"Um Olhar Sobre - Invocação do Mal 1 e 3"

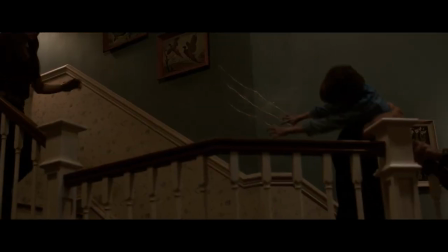0:24 Filmes atuais não são prioridade no canal, mas algumas coisas me chamaram a atenção em Invocação do Mal 3, A Ordem do Demônio, e eu não queria deixar passar.
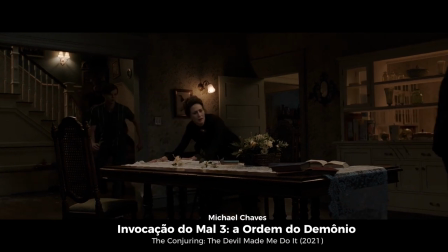0:32 O filme permite a gente entender a máxima que muitos remakes e continuações parecem insistir em não entender, a de que às vezes menos é mais.
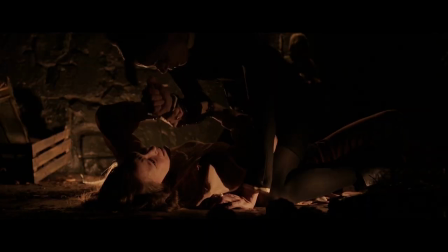0:40 Uma frase famosa para quem estuda cinema é a de que o cinema não diz, ele mostra, mas essa é uma frase ampla, ela tem que ser contextualizada.
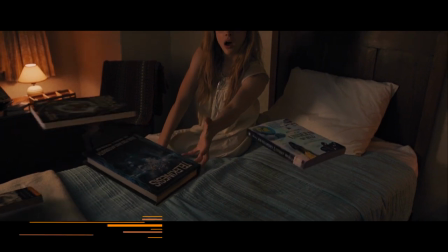0:48 Mostrar demais também não é bom. O remake de Carrie, por exemplo, se entrega à tentação dos efeitos.
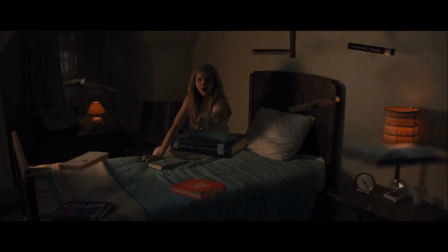0:54 Enquanto o filme original de 76 mostra a paranormalidade da Carrie de maneira contida para explodir no final que entrou para a história,
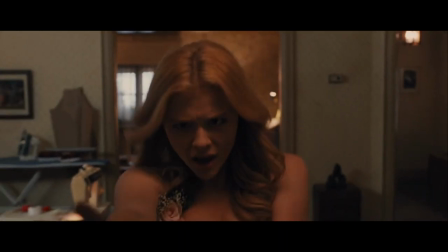1:02 o filme de Kimberly Pierce deixa tudo isso se perder já no meio da história, quando vemos de forma explícita os poderes de Carrie.
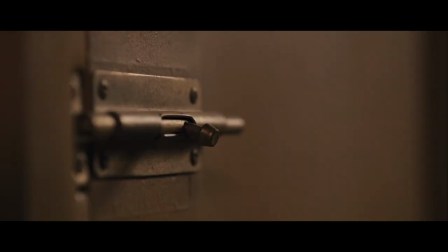1:09 Com a perda da sutileza, se perde também a chance de construir a curiosidade do público para o final.
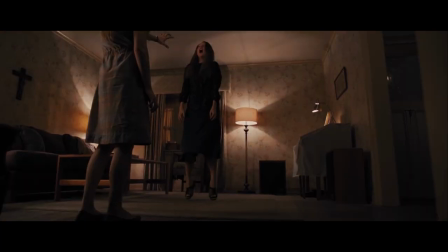1:14 A vontade de mostrar em excesso elimina muito do potencial do filme.
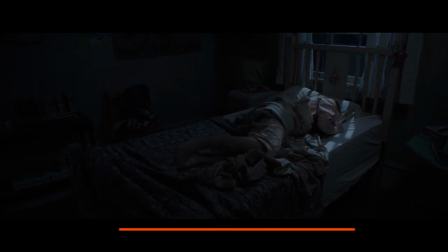1:21 Invocação do Mal de 2013 não se tornou um sucesso por acaso. O filme é ótimo. Ali, o diretor James Wan amplia gradualmente a exposição da assombração que atormenta uma família em uma velha casa,
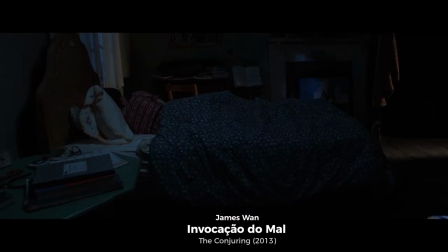1:32 optando por fazer mais do que só dar sustos ou exibir os seus espíritos e demônios.
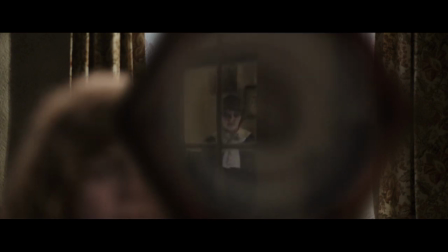1:37 É sobre a relação desse filme com o terceiro da série que eu quero falar aqui,
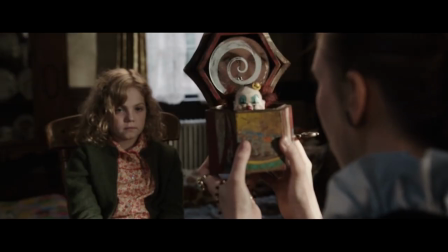1:41 principalmente a respeito da maneira como constrói os seus sustos e como cria tensão e medo.
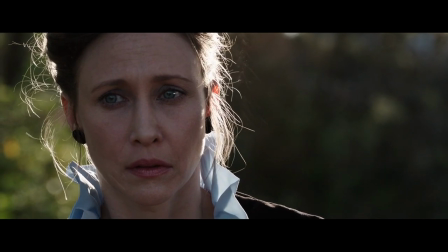1:46 James Wan sabe que às vezes não é preciso expor em excesso.
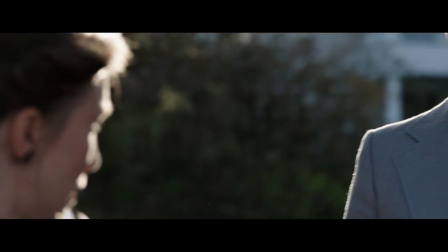1:50 Às vezes a nossa imaginação funciona melhor quando precisa imaginar o que o filme não mostra por completo.
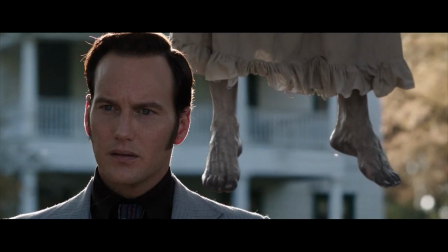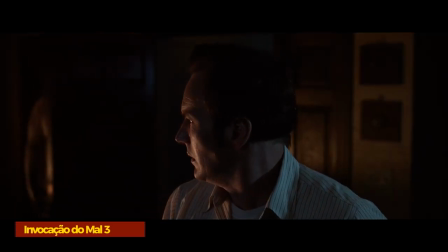2:04 Mostrar demais é somente um dos pecados da segunda continuação de Invocação do Mal.
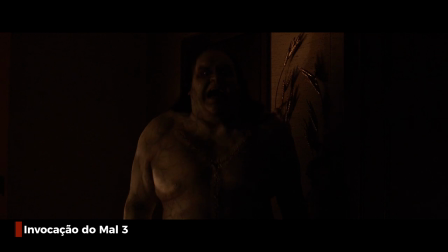2:08 Sem James Wan na direção, agora a cargo de Michael Chavez, a terceira aventura dos Warren me decepcionou porque a minha expectativa era por algo mais próximo ao que veio antes.
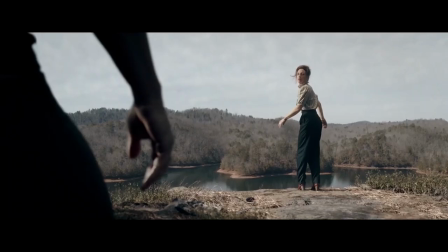2:17 Esse talvez tenha sido o meu erro e talvez prejudique o meu olhar para o filme, mas pra mim ele não chega perto do que o James Wan fez, principalmente no primeiro filme.
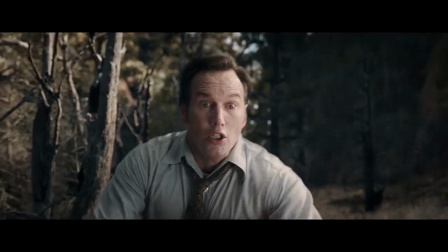2:25 Não que ele não provoque sustos, ele tem seus sustos, mas faz eles normalmente pelo expediente mais banal dos filmes de terror.
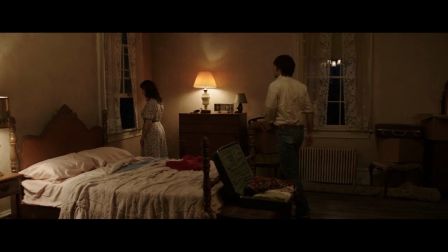2:32 Vendo ele, me vem a ideia maluca de que dar sustos é diferente, no fim das contas, de assustar.
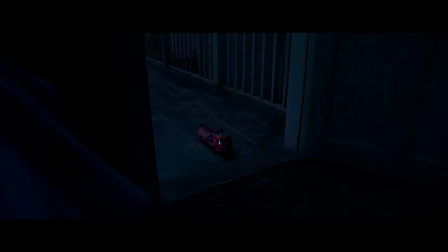2:38 Uma ideia básica da narrativa de um filme de terror, a focalização zero, em que nós sabemos mais do que os personagens, ajuda a criar suspense.
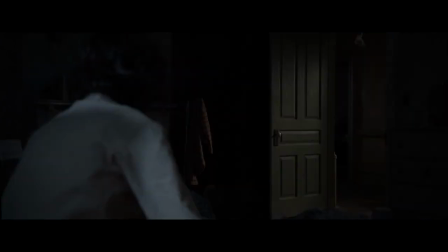2:46 No caso desses filmes, a nossa própria posição de sabermos estar vendo um filme de terror cria essa sensação.
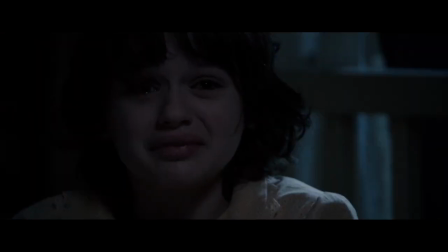2:52 Antes mesmo da gente ver o filme, a gente sabe mais que os personagens, afinal a gente sabe que ali haverão espíritos malignos.
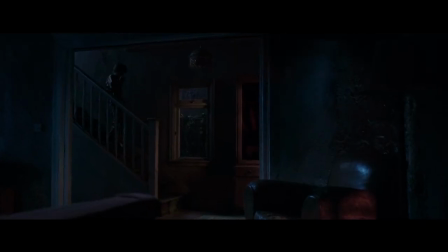2:59 Até certo ponto da história, eles não. Deixar de usar isso é decepcionante. Por exemplo, uma cena simples em Invocação do Mal 2.
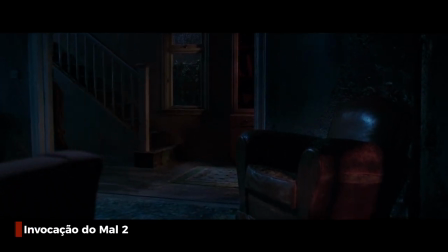3:07 O menino acorda no meio da noite para beber água.
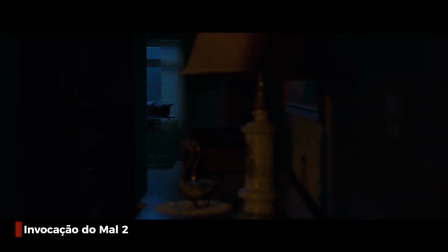3:10 A ideia da criança percorrendo a casa escura, os lapsos de que algo está espreita, tudo serve para deixar a gente alarmado de que algo pode acontecer.
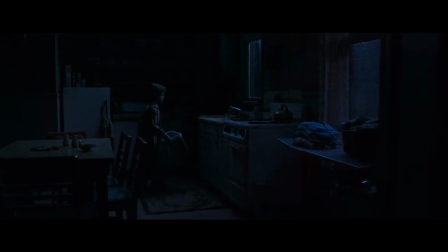3:20 James Wan sabe que a sugestão é uma aliada poderosa do medo, a antecipação também.
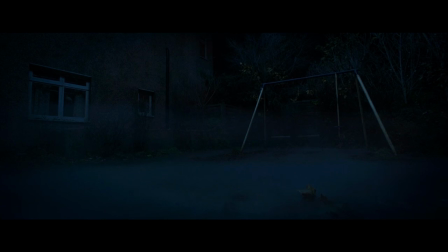3:26 Ao inserir essa simples imagem da janela escura ocupando boa parte do plano, ele faz a gente aguardar que algo surja ou aconteça ali.
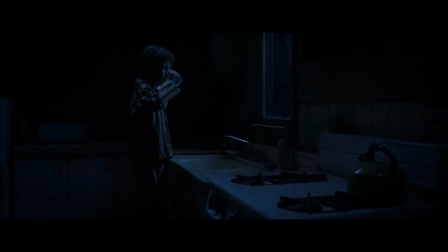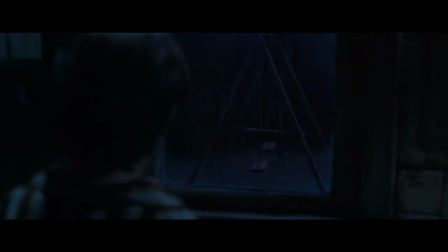3:41 No fim, aqui nada acontece, mas a gente passa algum tempo tenso esperando por algo. Não acontecer nada não significa então que não funcione. Então mais do que o sucesso vindo dos sustos e do medo que o filme de 2013 causou,
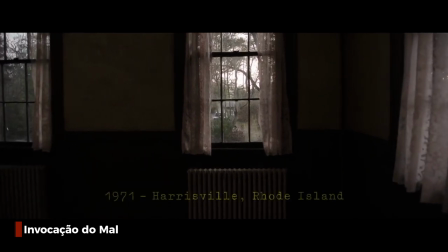4:00 ele me agrada particularmente por eu perceber uma ideia por trás da sua realização.
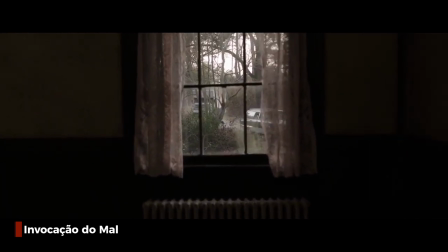4:06 Quase tudo no filme de James Wan está relacionado ao ambiente, a casa.
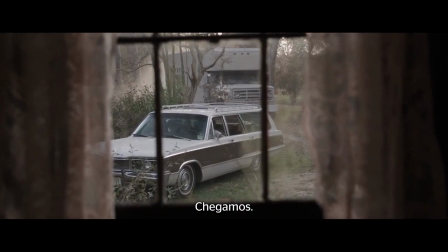4:12 Não é à toa que no início do filme a gente vê os personagens chegarem pela visão subjetiva de alguém que está dentro da casa.
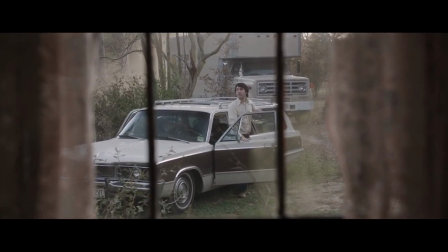4:18 A câmera não sai.
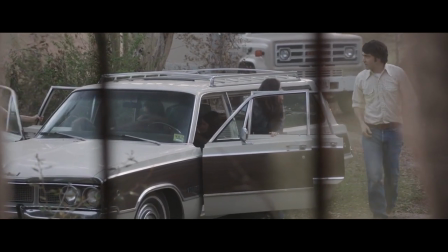4:23 É como se nós fôssemos à casa. Nós esperamos eles entrarem. São os personagens que adentram esse local em que eles serão afetados.
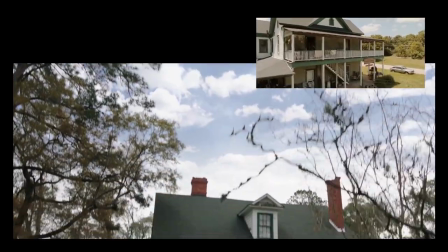4:41 Até por isso, o longo plano seguinte, sem cortes, que entra a casa e percorre os corredores, tem algum sentido na narrativa,
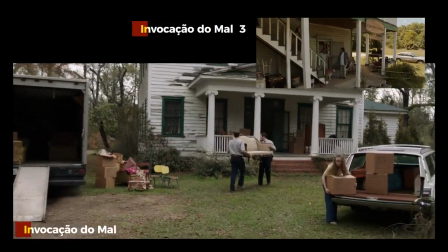4:47 porque ali o James Wan está apresentando a configuração do lugar que vai editar os acontecimentos do filme.
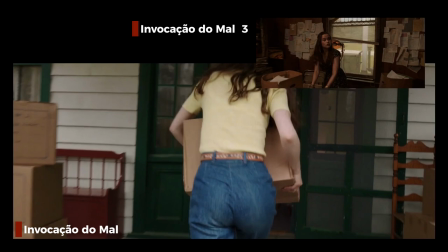4:55 Michael Chavez repete isso no terceiro filme, mas o seu uso é vazio.
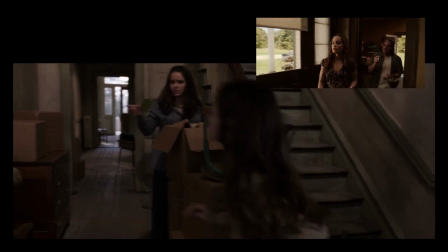4:59 Enquanto James Wan lá atrás percorria o ambiente crucial para a história, o Chaves faz isso apresentando o canil onde o personagem trabalha.
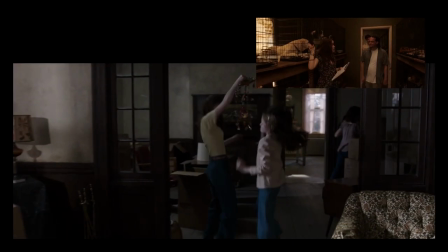5:07 Não há uma utilidade nele senão um exibicionismo formal.
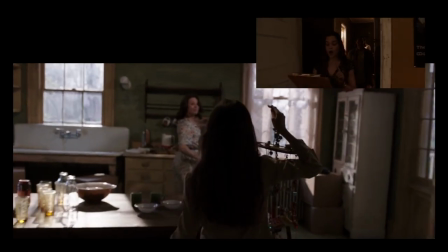5:11 Mas mais do que mostrar que Chaves não tem interesse nesse espaço, sobra o fato de que o malabarismo é vazio sem motivação nenhuma.
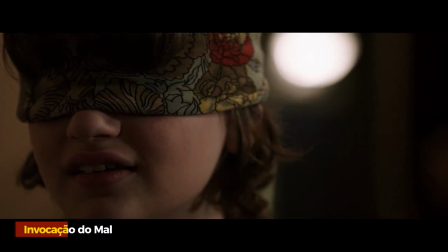5:22 E é hora então da gente falar da construção dos inevitáveis jumpscares.
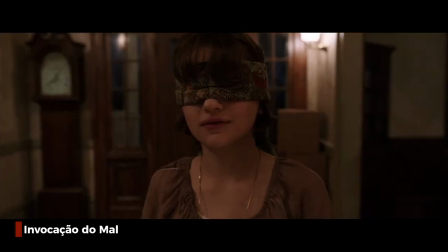5:27 O James Wan usa James Cares, mas usa eles de maneira atrelada aos próprios acontecimentos,
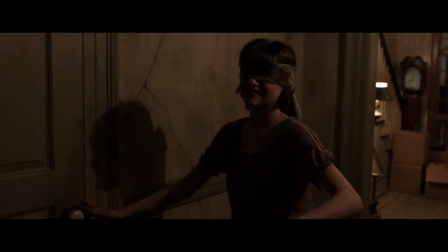5:32 preparando-os para surpreender o espectador por algo que vai além do uso do som alto.
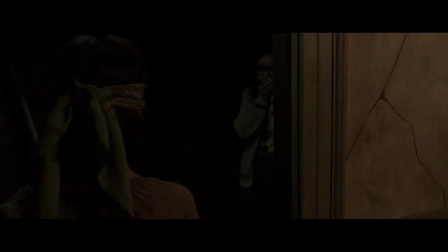5:38 Ele nos mostra a inocente brincadeira, nos faz ver aquele momento como um exemplo de relação entre aquelas pessoas.
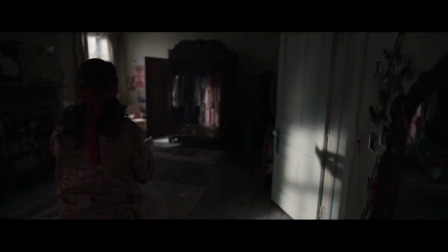5:46 E usa essa brincadeira para assustar a gente depois.
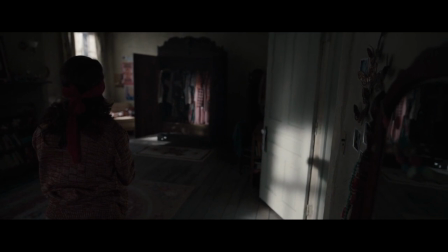5:50 Há uma preparação, um reconhecimento, uma familiaridade naquela pequena história dentro da história, envolvendo aqueles elementos. É algo que é apresentado e recuperado depois.
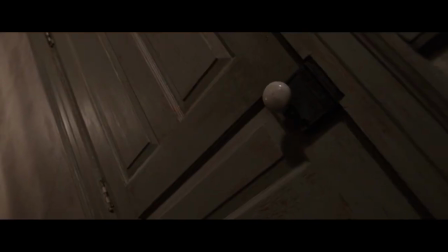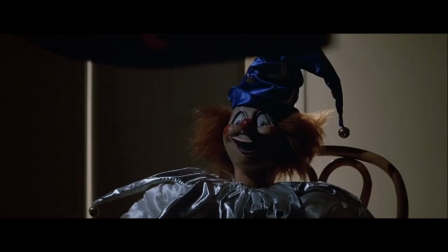6:06 Não que isso seja novidade, já se fazia há muito tempo.
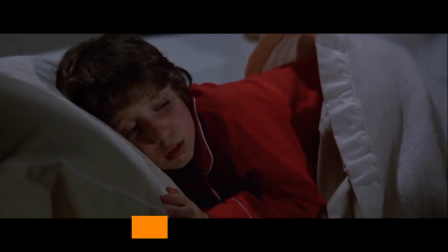6:13 Quando bem feito, funciona porque o ressurgimento daquele elemento de anúncio faz com que a gente fique tenso.
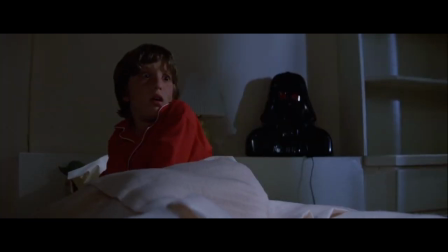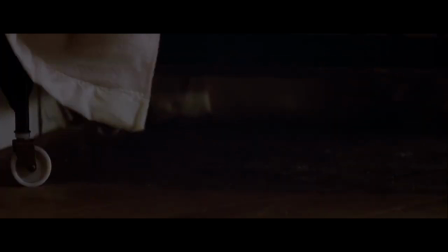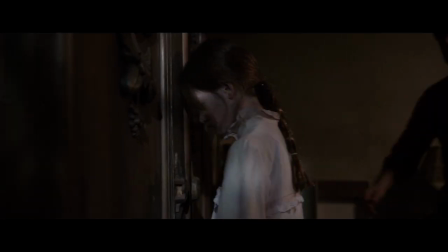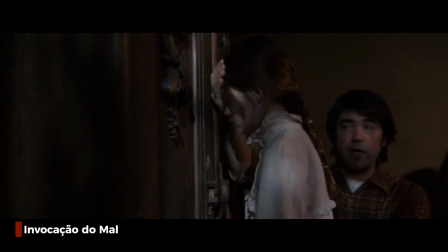6:36 É recorrente o diretor exibir para a gente uma ação prévia para nos familiarizar com ela, nos deixar relaxados.
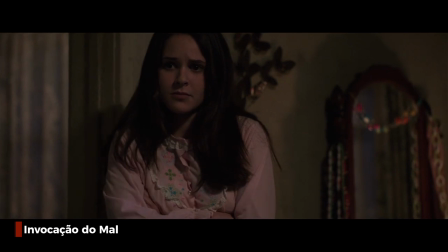6:42 Ele apresenta o sonambulismo da menina, por exemplo, mostra uma ação decorrente dele,
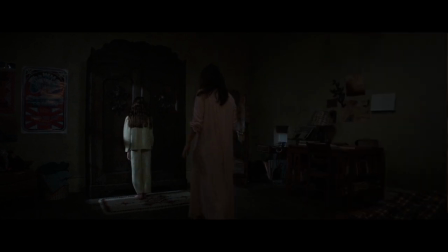6:47 constrói uma história prévia envolvendo essa menina, já tendo construído antes uma história para o próprio armário.
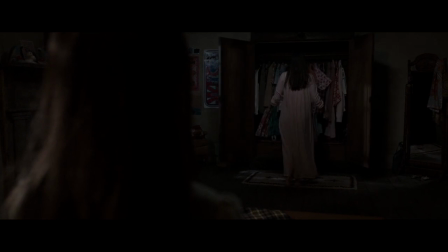6:58 E aí sim, ele preenche o momento com um jumpscare.
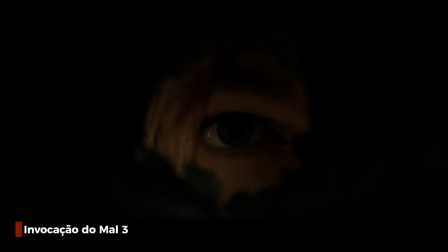7:11 Esse recurso banal dos filmes de terror, então, baseado mais no som gritante e alto que surge após um silêncio,
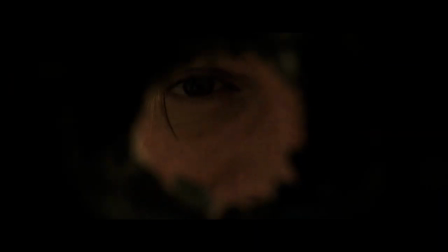7:17 surge também em Invocação do Mal três repetidas vezes, mas sem o mesmo cuidado que no filme original.
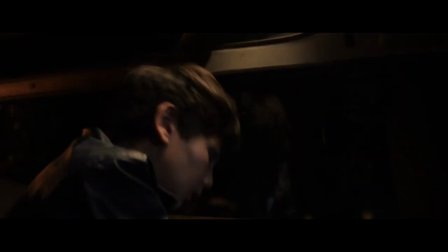7:26 O Chaves já havia feito isso em A Maldição da Chorona. Seus jumpscares eram construídos com o único sentido de fazer o público pular da cadeira.
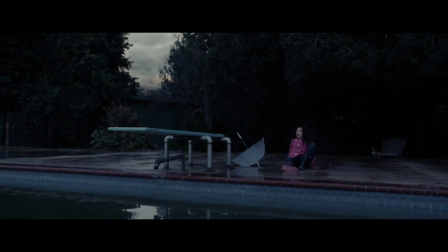7:41 Mas não tem nada neles, em ação, motif ou espaço, que ligue eles a um fiapo da história.
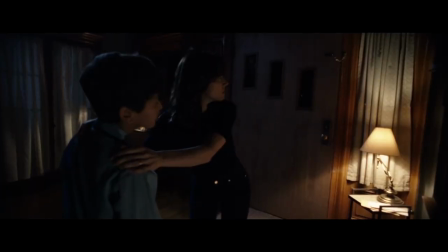7:46 São casuais.
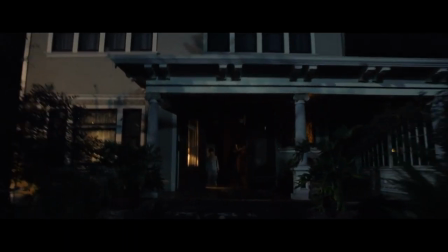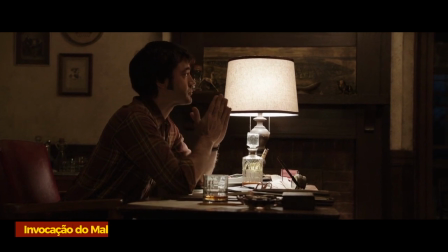7:54 O James Wan, como eu comentei, sabe que a chave do seu filme está mais na tensão do que no susto.
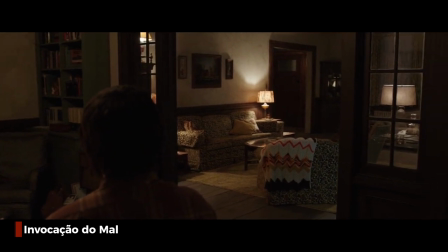8:00 Jumpscares, no fim, não provocam o mesmo impacto do que um filme que constantemente te deixou apreensivo ao longo de toda a exibição.
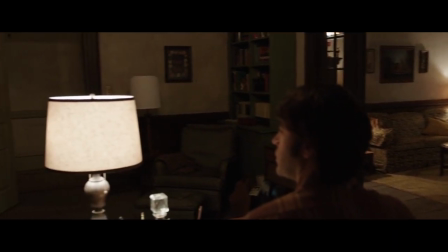8:06 Em 2013, ele fez isso usando o cenário.
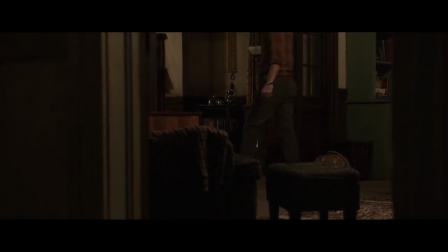8:09 Percebam como o cenário ocupa grande parte dos enquadramentos do diretor, que gosta de usar uma ampla profundidade de campo. Com isso tudo fica visível. Em vários momentos, mesmo que o objeto de atenção da cena esteja num canto,
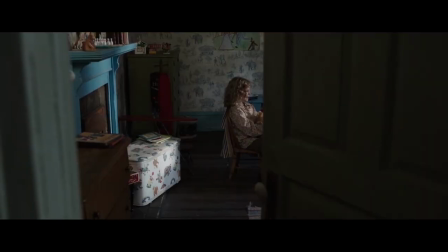8:21 a gente tem quase todo o quadro repleto de informação, e a sensação de que algo está para acontecer naquele mesmo espaço.
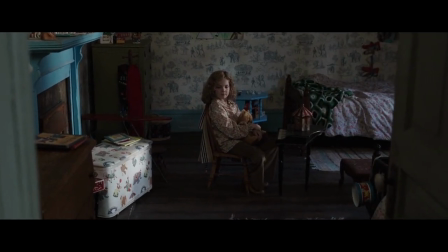8:28 E mesmo quando não acontece nada, foi o suficiente para nos deixar tensos observando mais do que o local onde está o personagem.
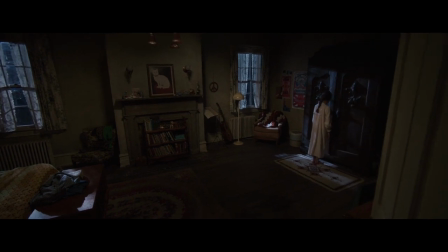8:34 A razão de aspecto usa bem a composição horizontal para fazer com que a casa, portanto, ocupe uma considerável parcela de responsabilidade no clima de suspense.
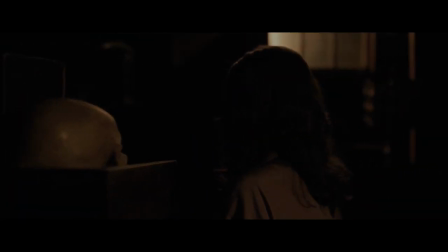8:43 O terceiro filme, por outro lado, resume espaço à ausência de luz.